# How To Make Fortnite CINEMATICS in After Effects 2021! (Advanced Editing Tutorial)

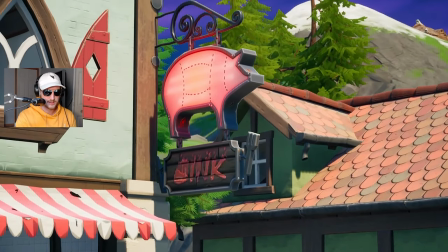As you can see right there, I kind of like stuttered a little bit, but it doesn't matter because you're going to speed that up so much anyways.
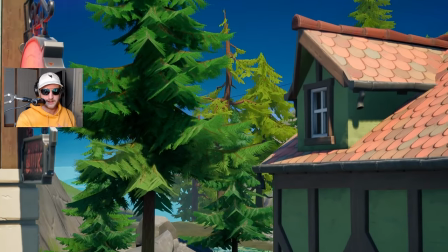You won't even notice it. And in that part as well, I think I changed speeds.
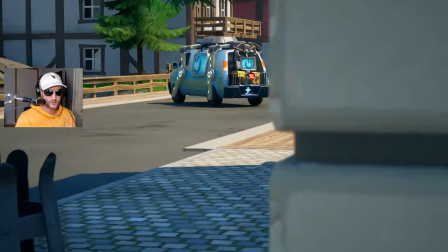I changed speeds a lot in this, like towards the end, just like that. I just changed speeds.
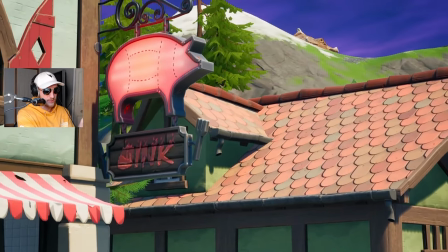I just swing one way, try to focus on something for a little bit, make it really smooth with my controller.
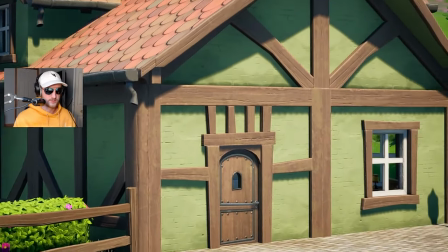You can go whichever way you want, whichever way you think sounds good with the music. I'm pretty sure I use 100mm for this camera angle inside of Fortnite.
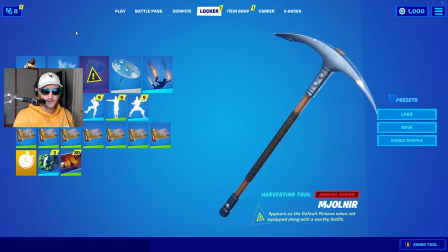That was my second sin. Let's get on to the next one. So the second part of the song, I thought with a legs in, you know how it goes like boom, do.
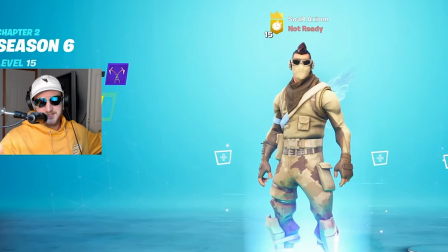I've done so many of them in past edits. So of course you can't have an Axiom edit without the skin. I chose a random spot, nice looking spot.
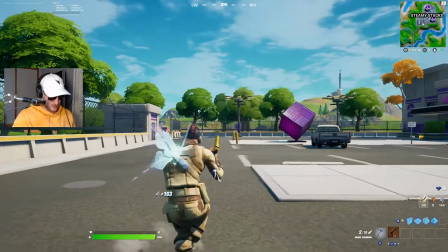While you're setting up your sin, think about which way your camera is going to be facing, right?
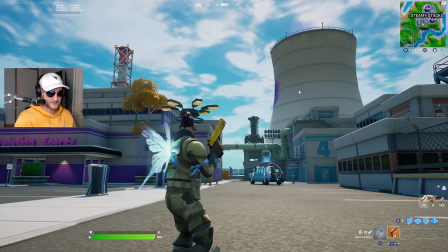So in my case, my camera is going to be looking at all of this over here, and it's going to see some of this in the background, probably not all of it, but this is a fine background for me.
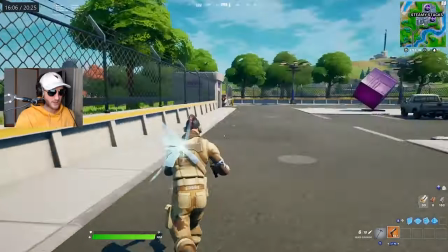You could be looking that way, the other way, it doesn't matter. So what I just did, I just looked in a straight line and clicked auto run.
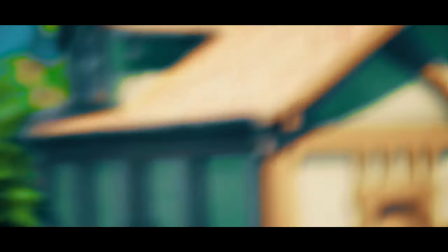So yeah, since we ended off the second sin swinging to the right, we're going to start this sin off from the left, coming in to the subject.
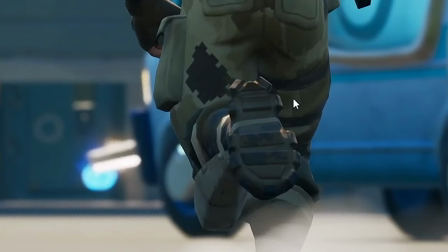And on these sins, I try to get one leg lift like this per sync point.
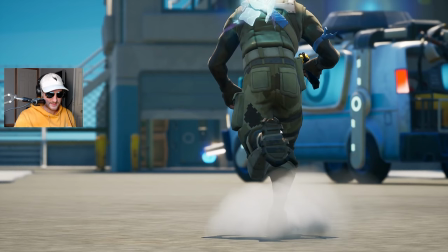If there's two beats, then I try to get this leg lift and then this leg lift, right?
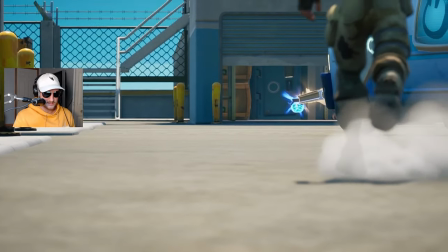All right, so see how I went from the left to the right to the subject, and I wanted to focus on his legs.
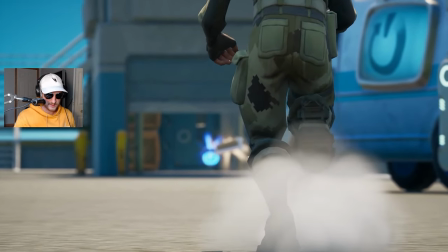So we got a leg bend there, another leg bend there, another one there, and I just keep zooming in, okay?
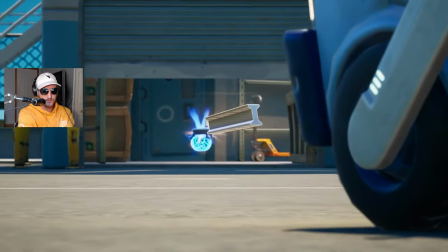Because I just wanted the camera movement to keep going forward, because this is where I want to end the cinematic.
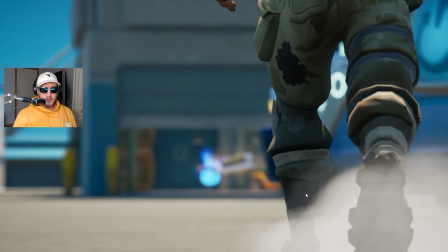I want to just go forward into the next clip. I don't want to go right, left, up, down. I'm just going straight forward.
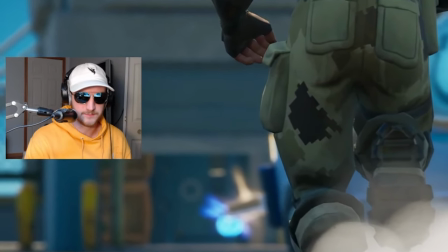All right, I'm gonna show you guys how I edit these scenes and make them flow with pan crop inside of After Effects right now.
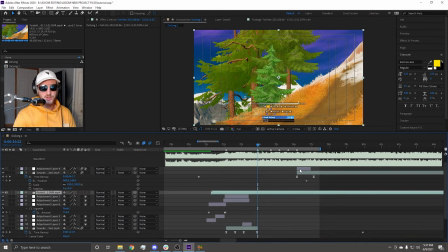Let's go. We are on After Effects. So we imported our scenes, our first scene with the banana. So my process, I like to sync first, then pan crop second, transition the clips third.
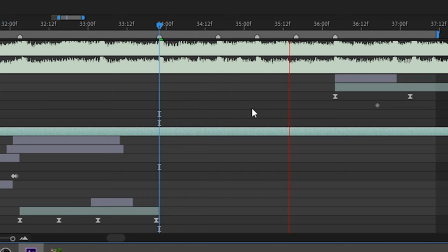Starting with the first one, drag it into your comp. So the way I see this part of the song in my head is coming from this clip.
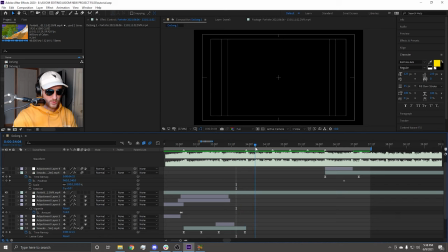I kind of envision which way I would go. I'd kind of just swipe right, go left, maybe right again, then middle, maybe left again.
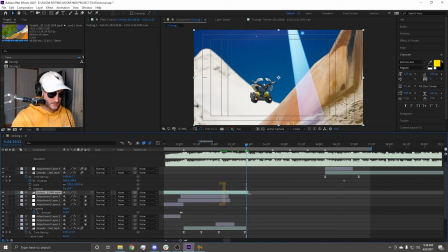I don't know. So the way I'm going to edit this, I'm going to hit right bracket, bring it to the end, because that's where I flashback record my sin at.
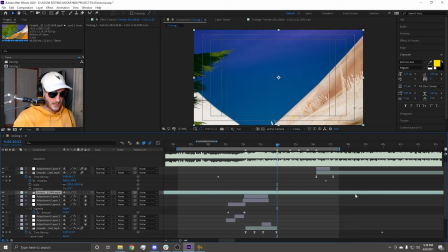So find where the sin ends. Coming back here, I went to the left, somewhere at the end there.
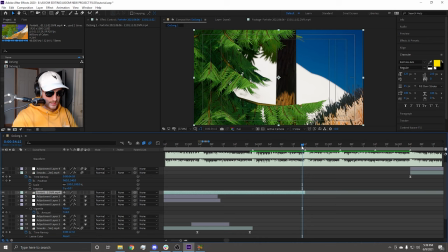I'm going to alt left bracket, cut it, right bracket, make it to the second beat. And then I'm going to enable time remapping, control alt T, bring that up, put a keyframe at the end,
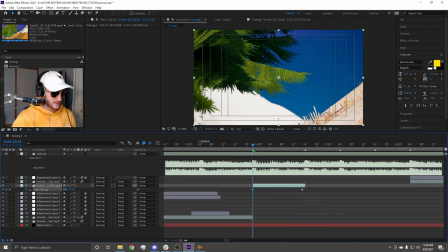and then go to the first beat in the phrase, and then drag it back to the beginning of your cinematic.
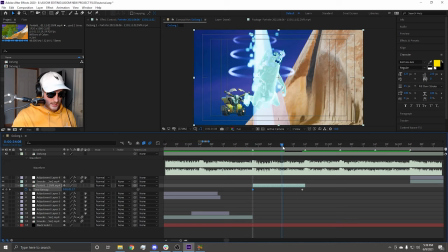So the beginning of my cinematic, I started somewhat at the tree and started going right. In the middle of our sin is the subject of what we want to look at inside the cinematic.
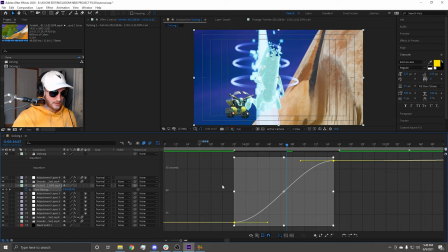Take these F9, go into graph editor right here, pull this one up, pull this one down.
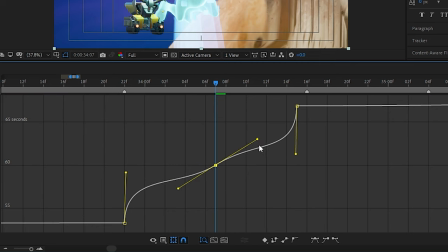What I do, I put a keyframe in the middle, hit alt, so these handles stay linear with each other, and then I hit shift and pull these all the way out. So another time, so if we undo all that, so as you can see, when you just do it, it goes like this.
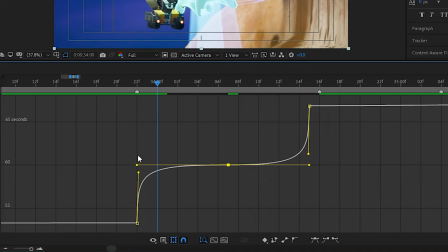Hit alt, these stay linear, hit shift so it keeps it straight, and then drag them all the way out, and then drag it a little bit down, and then a little bit in towards the middle keyframe.
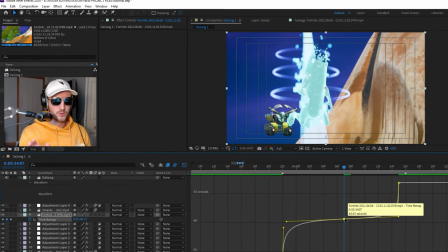We're going from the left to the right, back to the left. I want to put it on the inflection point where it's starting to curve that graph, the camera movement, where it's starting to curve the camera path.
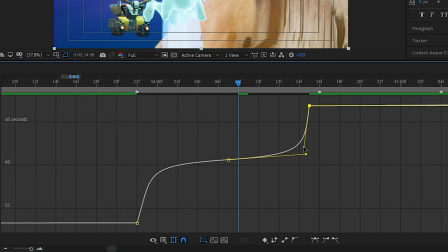I don't know, that's just the way I've always done it. Then what I do with these, I kind of put them in a little bit because I don't like them that sharp.
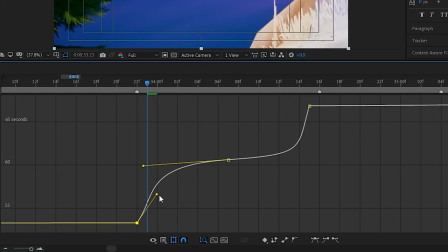I kind of make it a little less steep and a little more out, because if it just cuts right to the person,
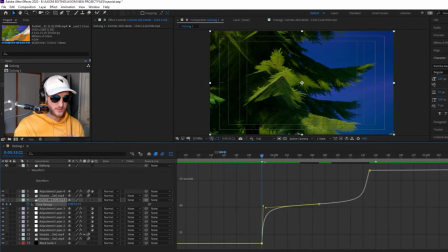you sometimes barely know where it's coming from, and you want the viewer to like visually see where the camera is moving.
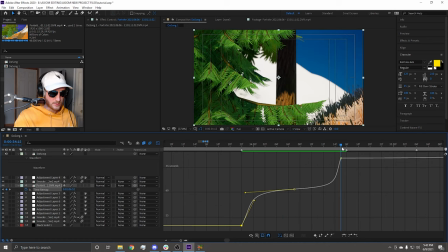I kind of just put it like that so it flows into the guy more. I'm just going to tweak this a little bit to what I think looks good.
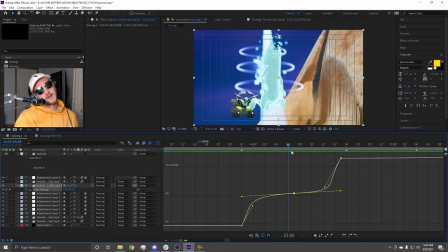I previewed it a bunch of times and this is what I kind of ended up with. So these points are all the way out.
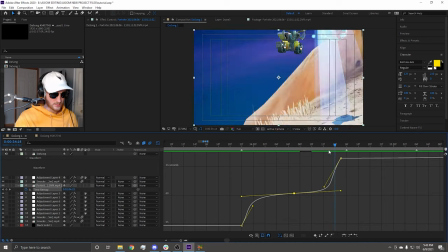These ones are kind of in more, really down, so you can see where the camera's moving for a couple frames before it gets to the subject and gets out of the subject.
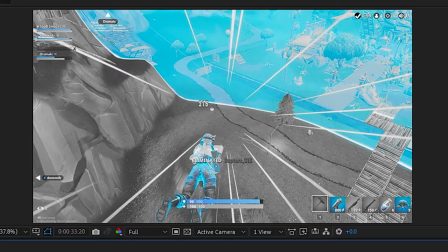This is what our first scene looks like without pan crop. Very quick, very nice, flows quite well.
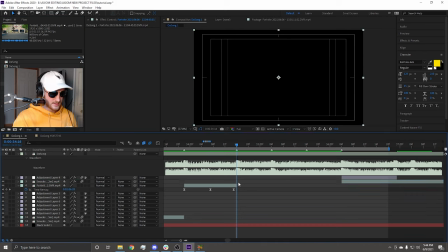Then we got two more scenes to do and we're done. Let's put our second scene in here. This is a map scene. Again, right bracket, put it to the end.
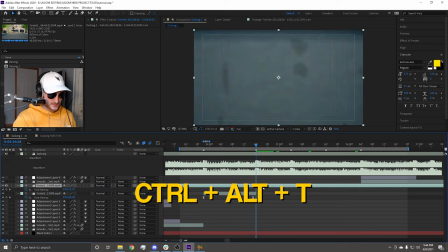Move till you stop moving. Control alt T, bring up time remap. Put a keyframe to the beginning.
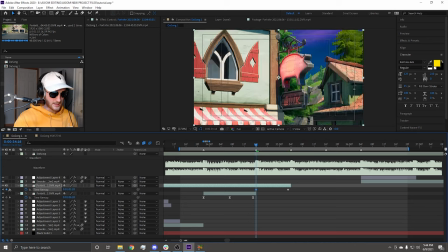Go to the beat where it starts and then pull this back to where you start the scene. Alt left bracket, trim that.